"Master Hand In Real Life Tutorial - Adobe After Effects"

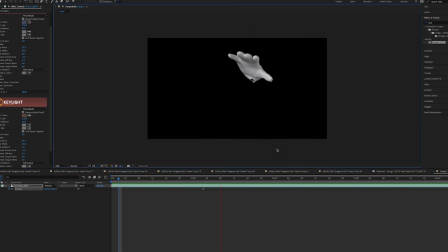496s
You can see it float up and then land down on what presumably will be a platform, and see it floating up. One thing we're gonna want to do here is what we always do when we're doing keyframes. One, since this is a practical
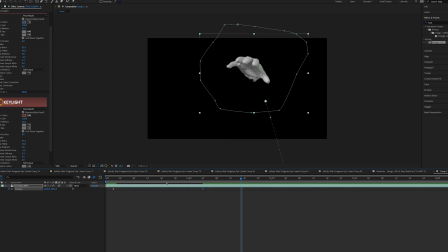514s
effect here, I think we're gonna put some motion blur on it to simulate the actual motion blur that'd be in real life. And we're gonna go and we're gonna ease these keyframes here. So when it comes up, it eases more into that top part instead of just, you know, when we don't have it, it just hits the top and stays.
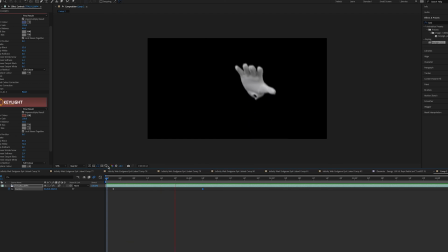532s
So we're gonna do that so it looks a little more natural. And there you go, that's our isolated master hand clip here. We can use this for anything you want. And if you guys are using this, feel free to use that for whatever you want. And if you want to show me or whatever, send me a clip on Instagram or something.
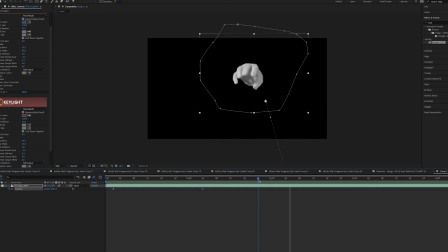550s
I'd be happy to see what you guys make with this. Give you guys a little bit of insider knowledge here on what's going on with this master hand. This is the actual clip that master hand thing is from.
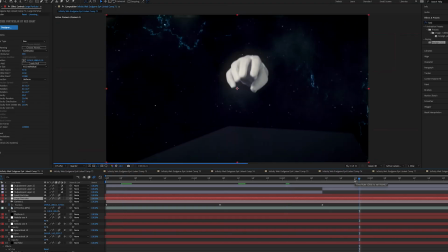562s
And in this composition we have, you know, it's kind of this is sort of a still work in progress here.
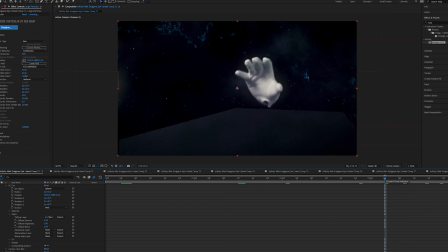568s
What's gonna happen here is there's gonna be a character that fights this master hand. And that's kind of, it gives you an idea of the sort of effect that you can do with something like this. And when you guys are doing VFX, I encourage you guys to be creative, try new things.
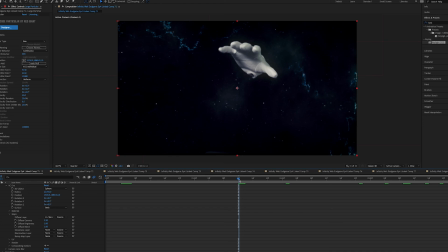584s
If you have a vision, just go ahead and get it. With that, I hope you guys have a nice week, and I'll see you guys next time.
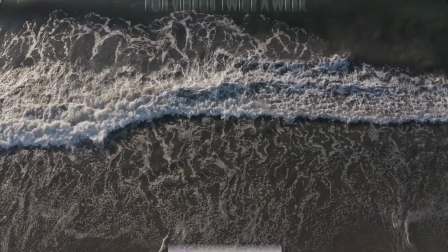590s
Bye, everyone.